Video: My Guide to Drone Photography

Hey guys, this is a video that I've been wanting to do for a long time and I finally got around to it. That's a bit of a tutorial about how I get some of the cool drone shots that I use in some of the videos on the other channels that I work on. So let's get straight to it. Well, if you have a drone, first of all, a little bit of regulations, you should register it with the FAA. That's if you're in the US. That costs $5 to do. I'll put the link in the description below.
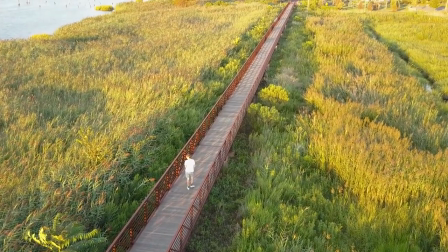That's for hobbyists, you know, users of drones, non-commercial use. For commercial users, you actually have to do a little course and pass a test to get your drone pilot. And that's basically if you're using drones and then selling the footage, like if you're filming real estate or if you're filming weddings with a drone or whatever. if you're just putting videos on YouTube I would say it kind of goes into a little bit of a gray area because obviously if YouTube ends up being your primary income then I guess that would be commercial use but if you're just you know doing holiday vacation videos with drones and putting that on YouTube you're not really earning much money off it then you know I don't know I guess it could be more of a hobby thing but all right so those are the kind of regulations aside let's now look at actual drone shooting. So the drone I use is the Mavic Pro. It's a great drone. I feel that this drone has the best balance of sort of light, you know, lightweight compactness and video quality.
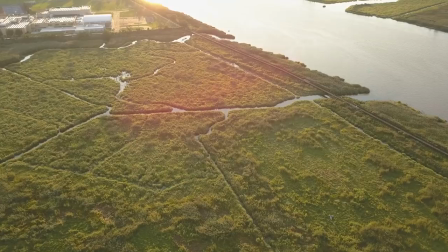Now, as a golden rule with drone flying and also with any sort of like outdoor landscape photography is generally you only really want to shoot in the golden hour.
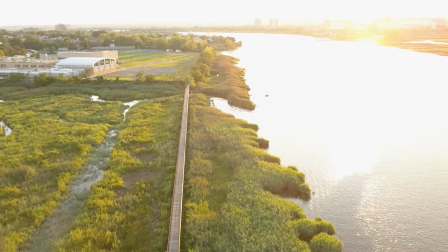And the golden hour is the time either sort of an hour after sunrise or an hour before sunset.
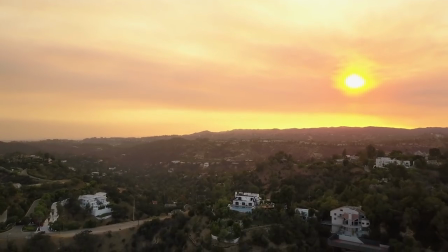And that's when the light is at a sort of golden yellowy color. All the colors are really nice and warm.
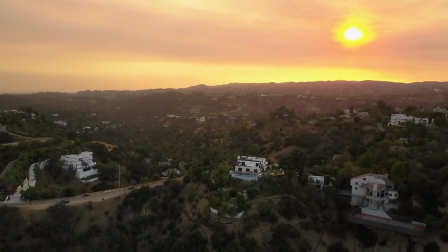And whenever you look at photos done by professional photographers outdoors, normally they'll pick that time. Very few professional photographers, you know, choose to shoot stuff in the middle of the day when the light is sort of either very harsh or very flat. You know, it doesn't have a good look so I would encourage you to try and shoot at that time you can see in this shot in
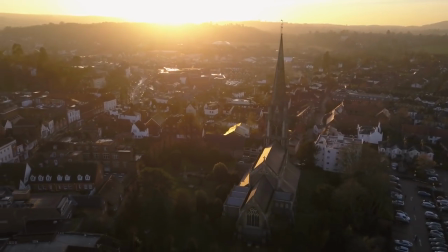the UK I'm circling around this church and you've got sort of the Sun is low in the sky it's kind of coming through the clouds in rays
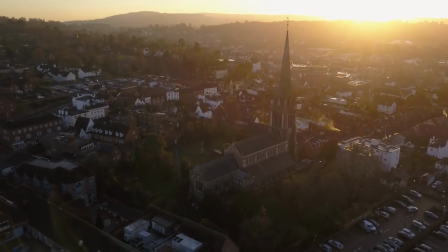and it's there's little bits of smoke and cloud around and it's really lighting them up and creating lens flares and just a very beautiful light in
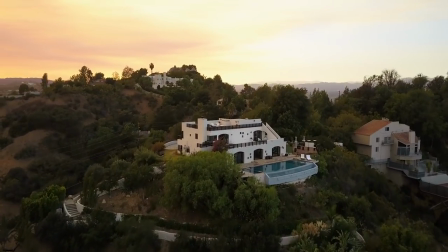this shot from California above Mulholland Drive which is you know in Beverly Hills where a lot of mansions.
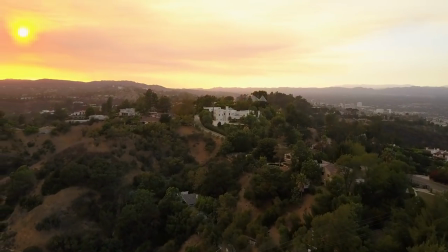We don't really have the same effect with the sun.
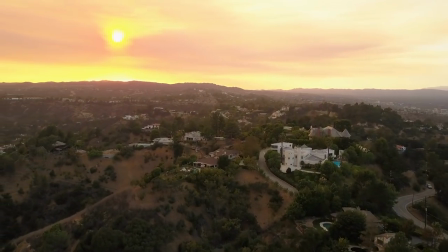It wasn't that kind of light, but it was just before sunset, so everything has a much more sort of golden yellowy glow, which is also pretty good.
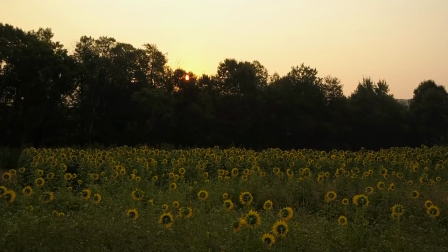And then I have some shots that were shot at sunrise. This is in Pennsylvania or on the New Jersey-Pennsylvania border.
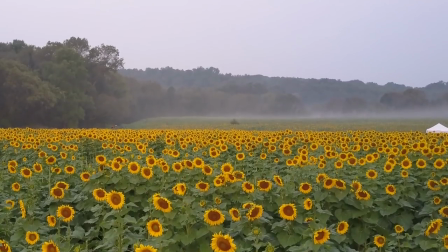It's a sunflower farm, and so I got there. When I got there, it was a little bit cloudy. The sun hadn't really come out yet, and there was a lot of mist around, so that also is quite a good effect.
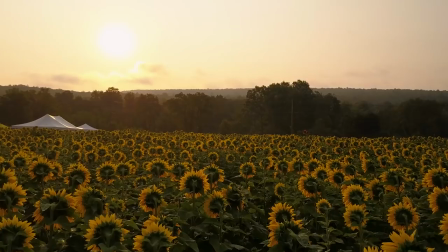and then when the sun came out it was a really beautiful golden light and you know you can see how the sun is sort of reflecting through the plants and you
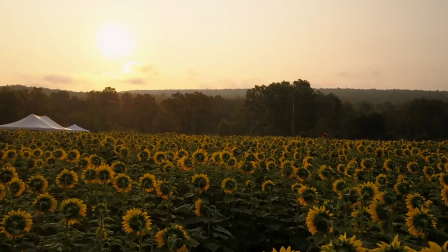you really get very very beautiful shots like that so that's my first rule you know try to shoot a golden hour now obviously sometimes maybe due to time restrictions or whatever it's just not convenient to do that so there are some other tricks that you can you know have up your sleeve to make your footage more interesting especially if you don't have good light if you use all these tricks and you use the good light then it's even better but
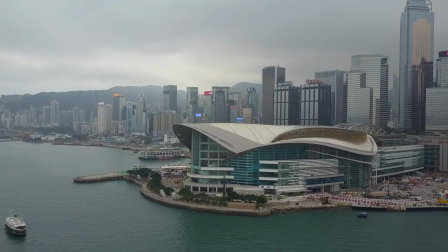so take a look at some of these shots in Hong Kong I've tried to make it interesting so this is obviously an overcast day and
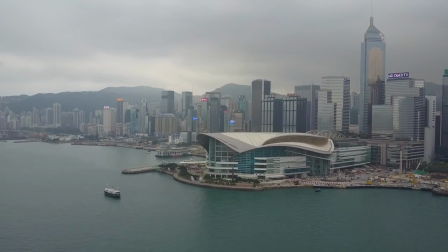it's sort of a you know two or three in the afternoon it's not you know I didn't have gold now or anything like that even if it was gold now it's overcast so you're not really going to see it so I've tried to make it more interesting by having you know flying close
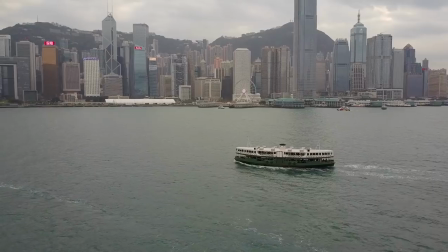to moving objects like you can see these two fairies that are passing each other, then flying past this building,
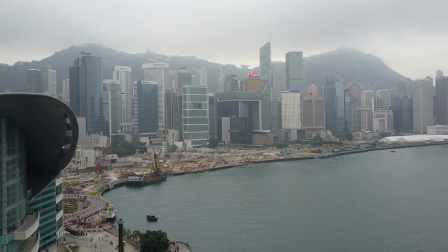you know, it gives a little bit of foreground and background separation, makes it a much more interesting shot.